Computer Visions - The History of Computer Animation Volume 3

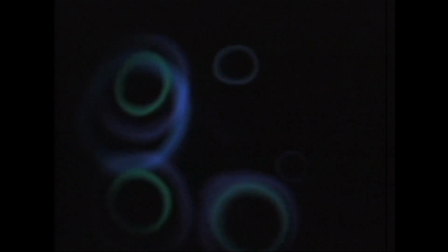2983s
Images of a rainstorm, as seen from under the surface of a puddle.
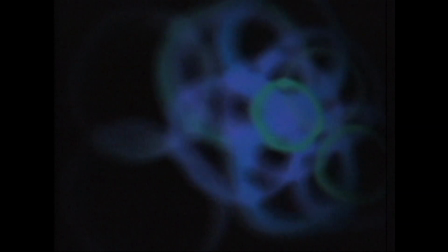2987s
The impact of unseen raindrops was generated with a particle system.
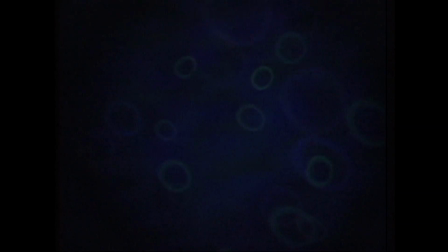2992s
It led to unexpected and surprising results.
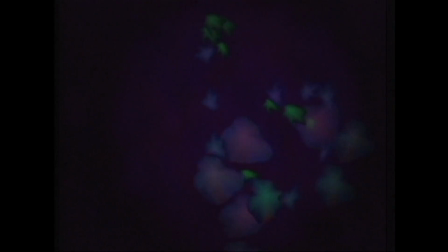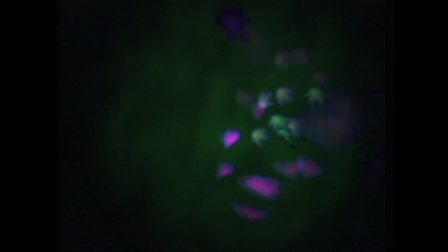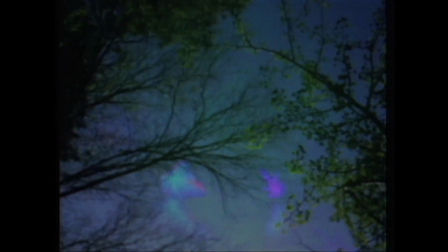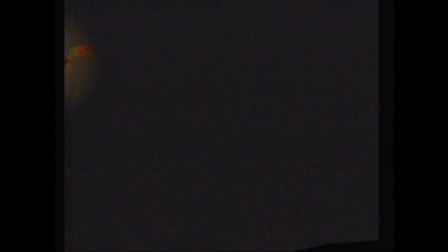3012s
A significant leap in an art form's development takes place
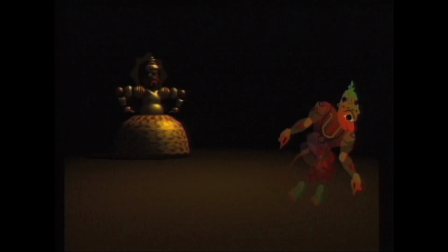3017s
when we see its use for diverse ethnic and cultural expressions.
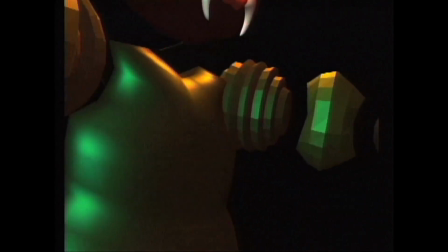3021s
The title of this work, Leela, is an Indian word which means game of the gods.
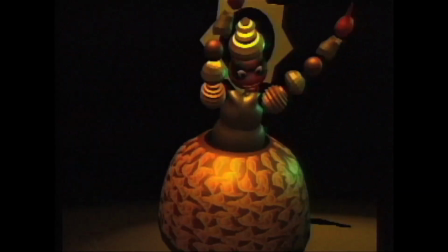3027s
The eternal fight between good and evil is illustrated here by the 2-dimensional shadow puppet monkey and the full-bodied monster.
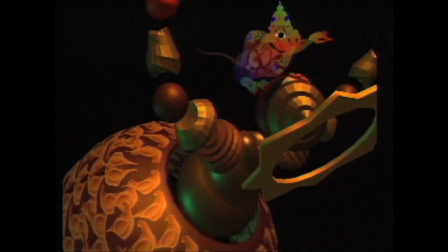3035s
The artist behind this work sees the differences between the mischievous monkey and the oppressive mechanical monster as a metaphor for her own struggle to adapt to the techniques of computer animation.
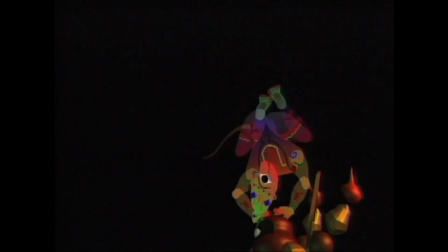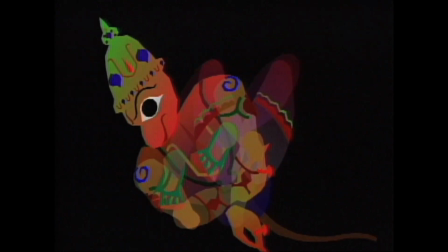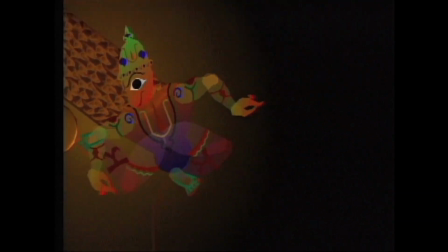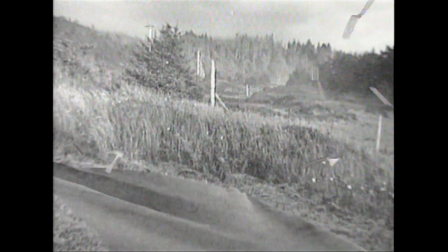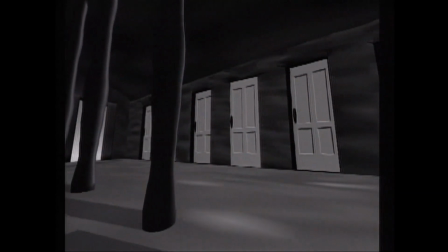3068s
The computer can be used to express ideas about isolation, fear, violence, and pain.
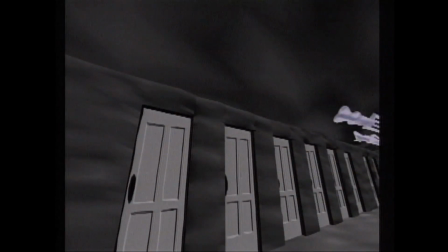3077s
Here, poetry and surrealism are combined in a very powerful vision.
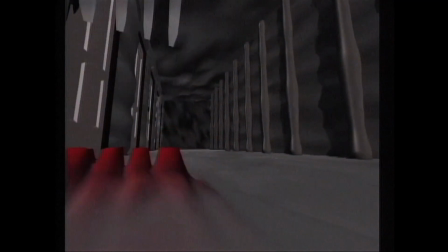3081s
This work's creator wants us to focus on the aesthetic qualities of computer artwork and treat it like any other art form.
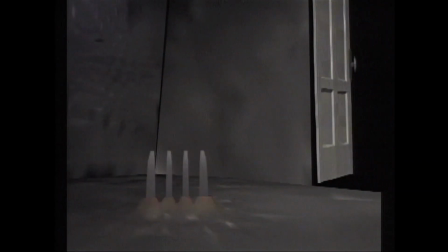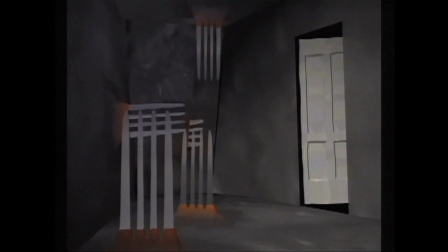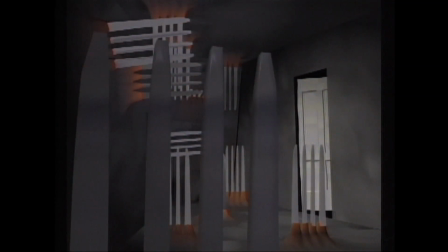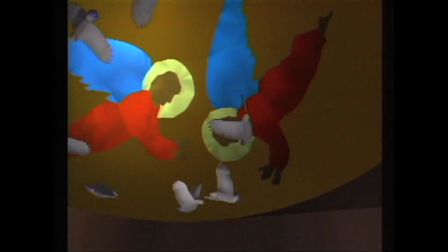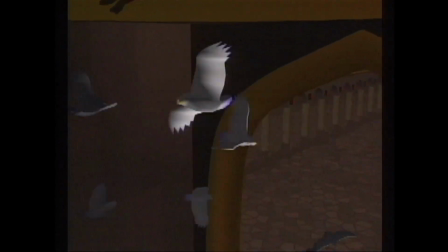3112s
This otherworldly vision is a mix of artistic elements drawn from different cultures, both real and imagined.